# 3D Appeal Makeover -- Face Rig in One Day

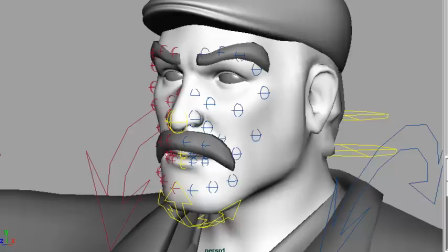[0:00]
Hi, this is Dave Gallagher from 3D Appeal Blog, and today we're going to be looking at the Tom rig from Jonathan. So Jonathan asked me to look at this rig and do a makeover.
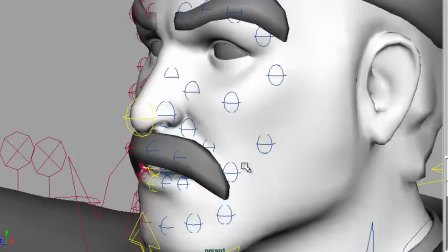[0:11]
And first thing when I look at this rig is the, I notice the shader.
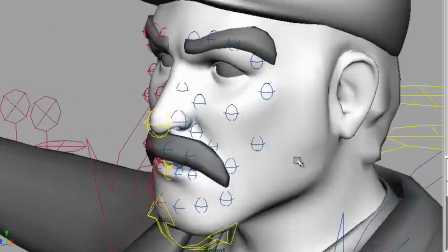[0:17]
I want to be careful when using shaders like this because you can't really read the surface properly.
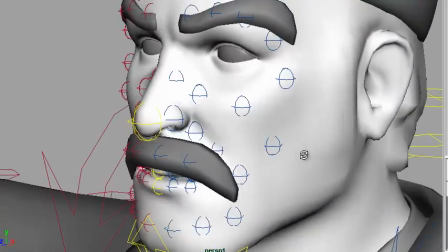[0:23]
You can't really tell what the surface is doing when it's super shiny like this. So I'd maybe pull back on the shader.
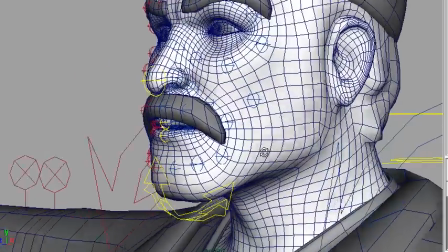[0:31]
The next thing is the density of the head.
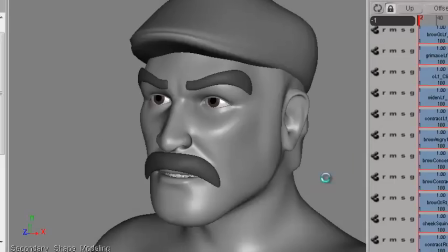[0:35]
It's too dense, and if I'm just going to show what my proposed geometry density would be, this is it.
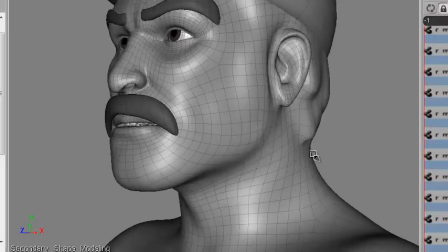[0:44]
So this is the before, the density, and this is the after.
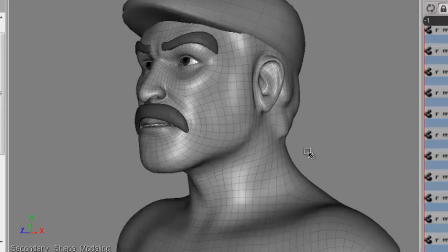[0:48]
So without changing the shape too much, you can lose quite a bit of geometry density.
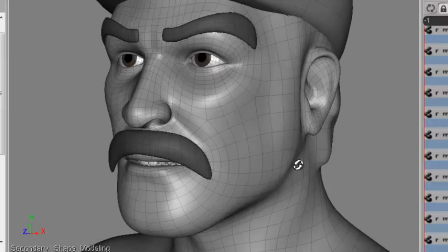[0:56]
to do is speed things along.
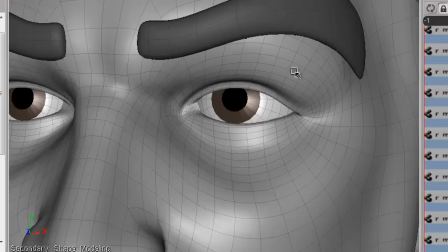[0:58]
So it's not going to be as slow to work with if instead of you having dozens of rows around the eyes, you just have a few.
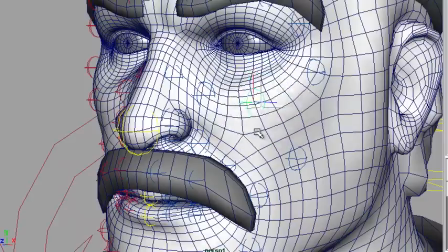[1:06]
So that contributes to a slowness when you grab a control like this and you move it around if you have the smooth version on.
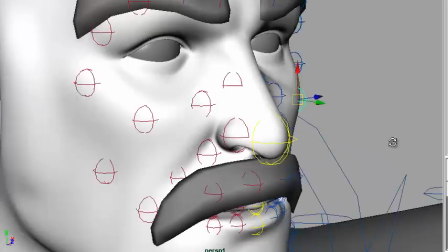[1:15]
So I'm going to hit the three and this is the smooth version of the head in Maya.
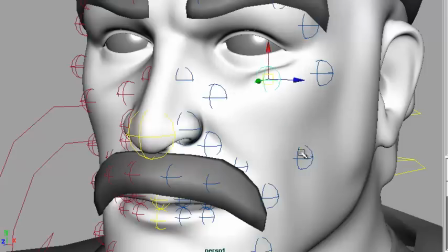[1:21]
And when I move things around, it's just dog slow, really slow. Lightening the geometry would really help.
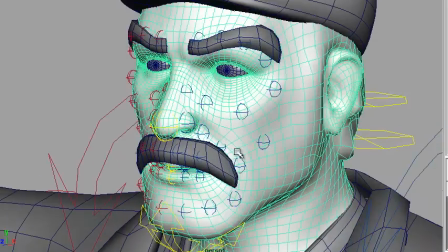[1:29]
So this is a rig that is pure joint driven, which isn't a bad style.
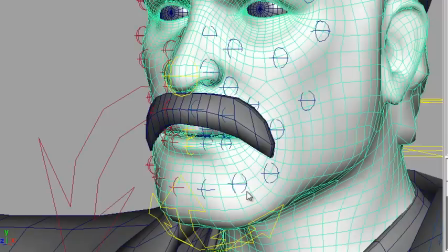[1:35]
But what you have, the mandate I gave myself behind this was a one day facial rig. And so if you're going to do a one day face rig, you have to keep the joint structure underneath very simple. And by that help install things. It's from scratch one day.
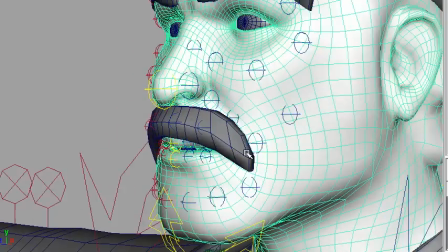[1:53]
So with that mandate in mind for myself, I couldn't use lots of joints.
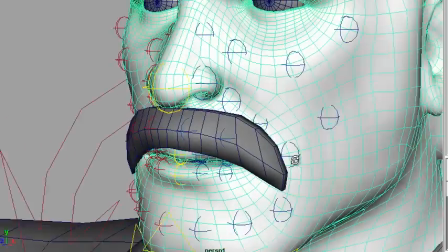[2:00]
It had to be only a base of fewer joints and then blend shapes on top of that.
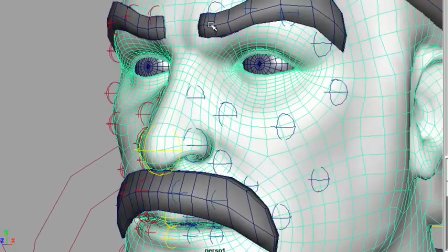[2:06]
This rig doesn't have blend shapes, which could work but doesn't work in this case.
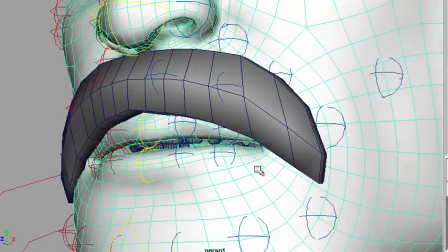[2:11]
If you try to make certain shapes, they just aren't possible.
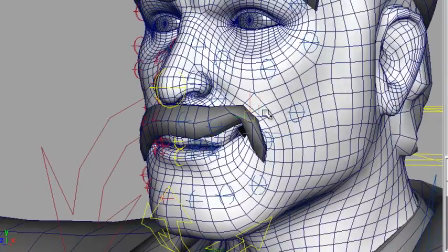[2:15]
So if you wanna make them smile, there's something kinda creepy about it because nothing really moves around it. So then you have to grab surrounding controls and build the smile yourself,
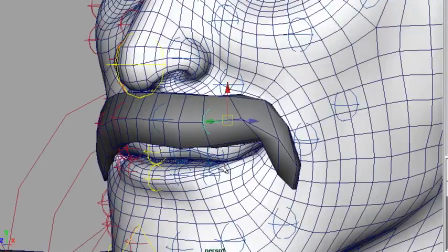[2:27]
which I think due to the fall off and the nature of how the things are arranged, it's very difficult to get clean shapes.
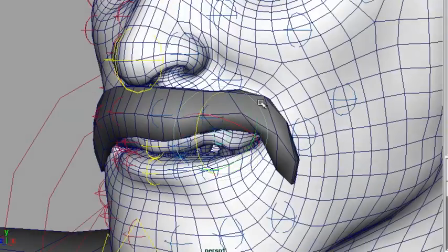[2:36]
For instance, if you want to clean up this coarse smile lip line, it's very difficult. You can sort of crank it and you kind of get there, but by default you get kind of this waviness.
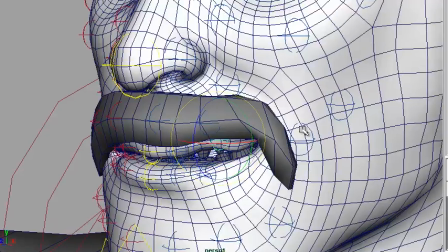[2:48]
and that's not something that you want to fight against in the animation.
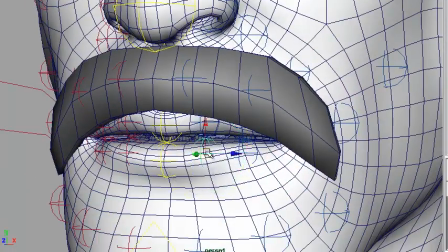[2:53]
So in order to do a rig that is pure joint-driven, you've got to be really careful about the weighting and the distribution.
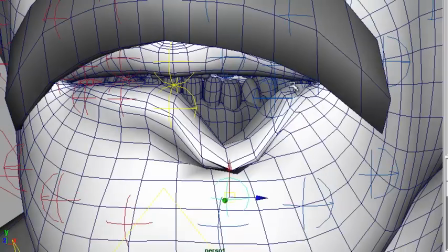[3:01]
And this has some sort of funky weighting where it's not sort of evenly distributed and it doesn't come down far enough to get shapes,
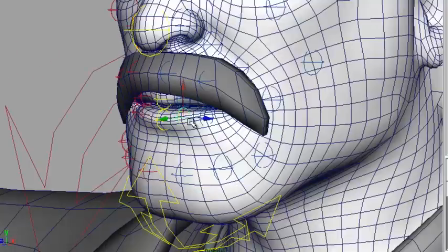[3:10]
so you're going to be limited by the weighting that you have.
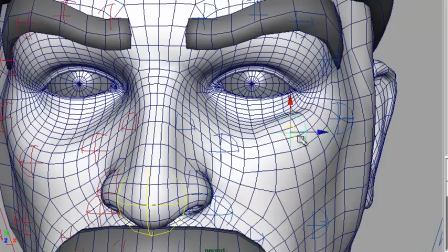[3:14]
Even up here into the cheek zone, you lift this cheek, but very quickly you get a sort of a shelf developing.
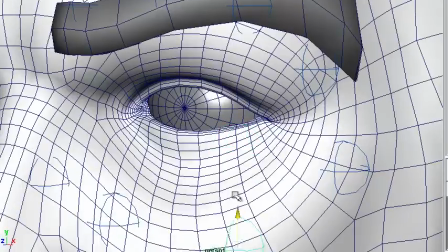[3:22]
And you have to watch out for errant points, such as these points here are lifting needlessly when you move the cheeks.
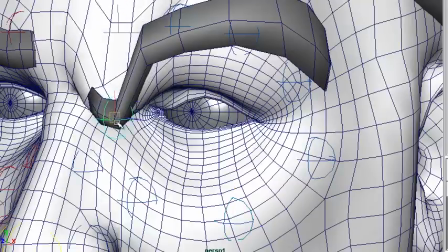[3:29]
A lot of that kind of thing is happening in the brows. When you move the brows down, you're getting these parts moving here.
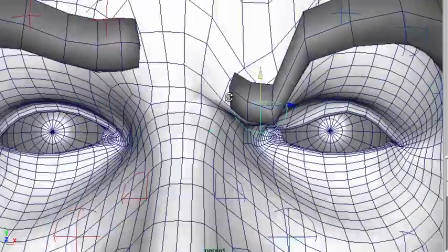[3:34]
You have to be careful of that. And in general, when the brows are used,
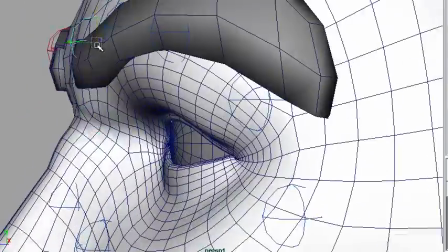[3:39]
they feel like they're sort of like pulling off instead of having the involvement of the area around it.
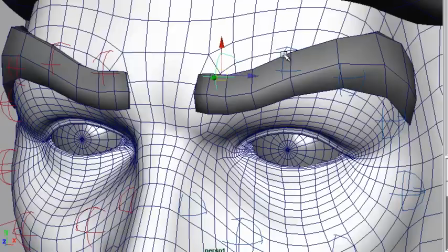[3:46]
So it feels like it's sort of ripping off the head instead of a muscle sort of building up around this area.
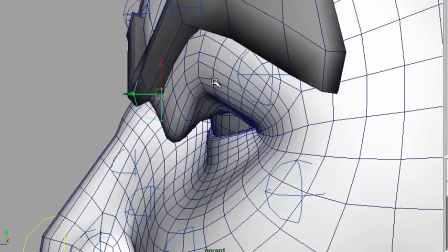[3:55]
As you pull down these other ones, what you get is a leading edge of the flesh underneath the brow instead of the brow itself.